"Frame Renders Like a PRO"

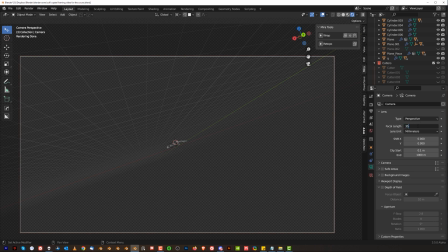215s
you know dial down to maybe 16 maybe it's pushing about let's say 35 millimeters right and you see that the feel is going to be completely different right it's very distorted and it's kind of like coming on to you right it's kind of coming out of the frame because of the angle and
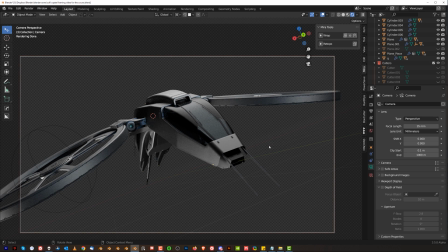231s
everything is stretched and deformed because of the wide angle lens i prefer to work with longer lens i think it's a bit more personal and more intimate so i really like longer lenses and just gives me a much
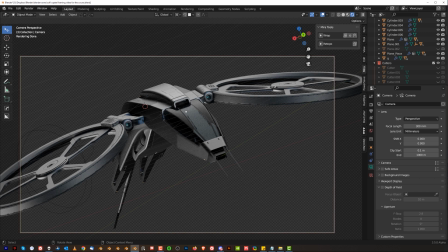246s
more dynamic and aggressive sort of like isolated framing okay another thing important in framing is going to be where you're gonna place your object in the frame if you don't know there is a rule of thirds so-called rule of thirds when you can overlay two lines horizontally and two lines vertically rule of thirds is a very
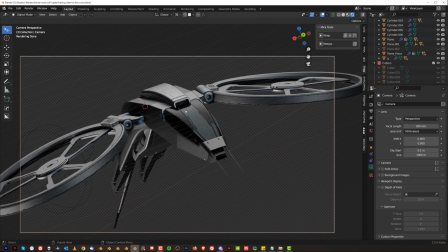265s
basic rule of photography and framing images in general so in art where you want to position your subject in the upper left right bottom left right third of your image where the lines cross okay
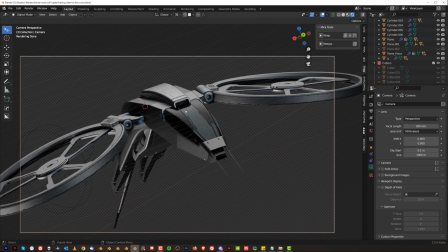282s
but it's not that simple and it really depends like for example in this case you can see that our model's face so to speak so the cockpit the canopy is slightly offset to the right top right so it's closer to the top right but not really on top of the thirds
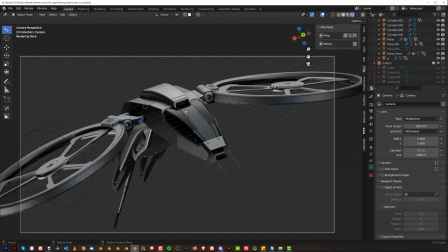302s
over there right so it's slightly breaking the rule but the reason why i'm breaking the rule here is because i need to fit the rotors and i need to kind of compose the entire image also my framing is slightly tilted it's called dutch angle to create a bit more dynamism and add a bit more
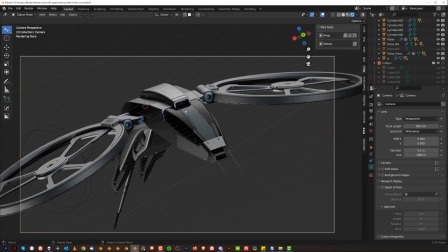318s
kinetic energy to the object to the image because this you know this copter is moving and later on in photoshop i added an effect of spinning blades you can see it now here on the on the screen and it just simply sells the whole image with this blurred background right so it really depends on
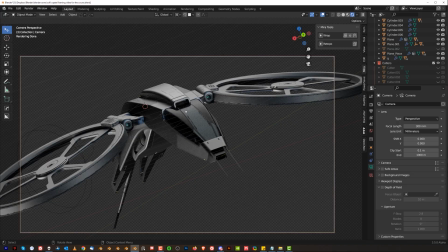336s
an object or your model or you know whatever else you have in the scene there is another thing very important in framing and it's negative space
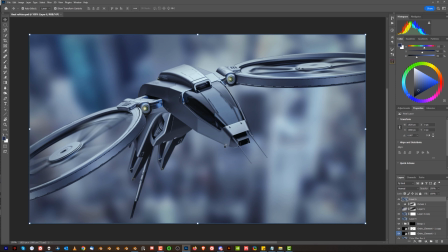344s
okay so positive space in this image would be the subject the copter negative space is everything that surrounds it and sort of isolates it now in our case it's actually quite a busy blurred background with a lot of contrasty elements because it's a city being lit from the side by the sun it's
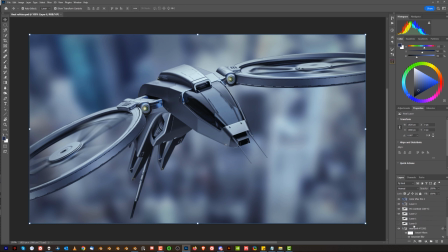360s
just simply building being blurred because if i turn this off i can actually show you if i go here this is simply nothing else but
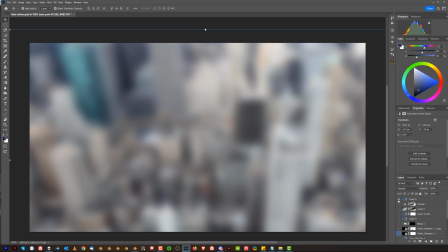367s
blurred city okay and of course on top of there is a toning and all you know all that is happening but the point here is that it creates
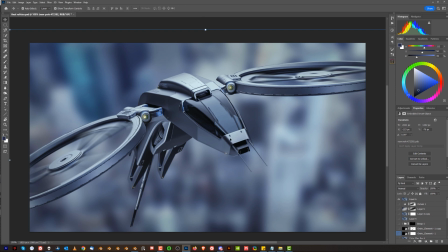374s
a negative space so negative space is everything that kind of defines your subject or your main subject in your photo kind of surrounds them okay and knowledge of negative space and knowing how to operate with negative space is really important in framing so we have a tire here on the left and two
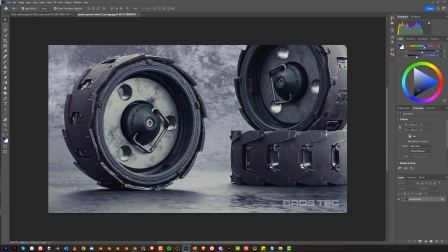392s
on the right now you can clearly see that the tire has a face which is facing to the right if you're gonna consider that inner part of the tire that is a face of an object so front it's facing slightly to the right because it's kind of turned right so i'm giving it
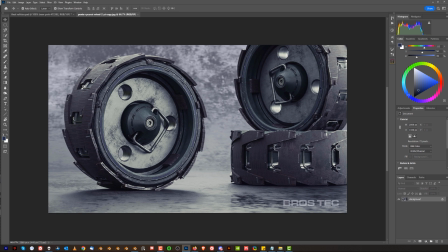410s
a lot of kind of like a breathing space here on the right side okay and i'm balancing this tire with slightly darker tires here on the right and the lighting that's been cast on that tire here on the main tire is the most important one so i'm focusing my lighting in a way
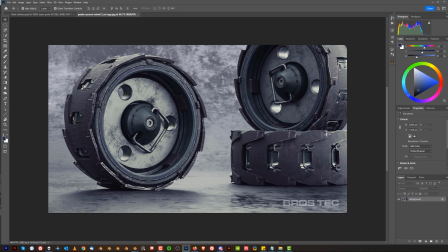428s
to lit this tire really well so you know everything is brighter so the contrast you can see all the details but you can notice that the other tire here is all dim and dark because it's not important the only thing i'm using these two for is a visual weight so everything in photography
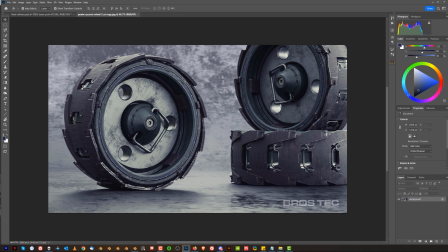447s
or imagery has a visual weight to it color contrast sharpness etc it will create a visual weight you need to sort of imagine that what you see has a weight to it okay visual weight now what you want to do you want to balance that weight so if i'm going to have something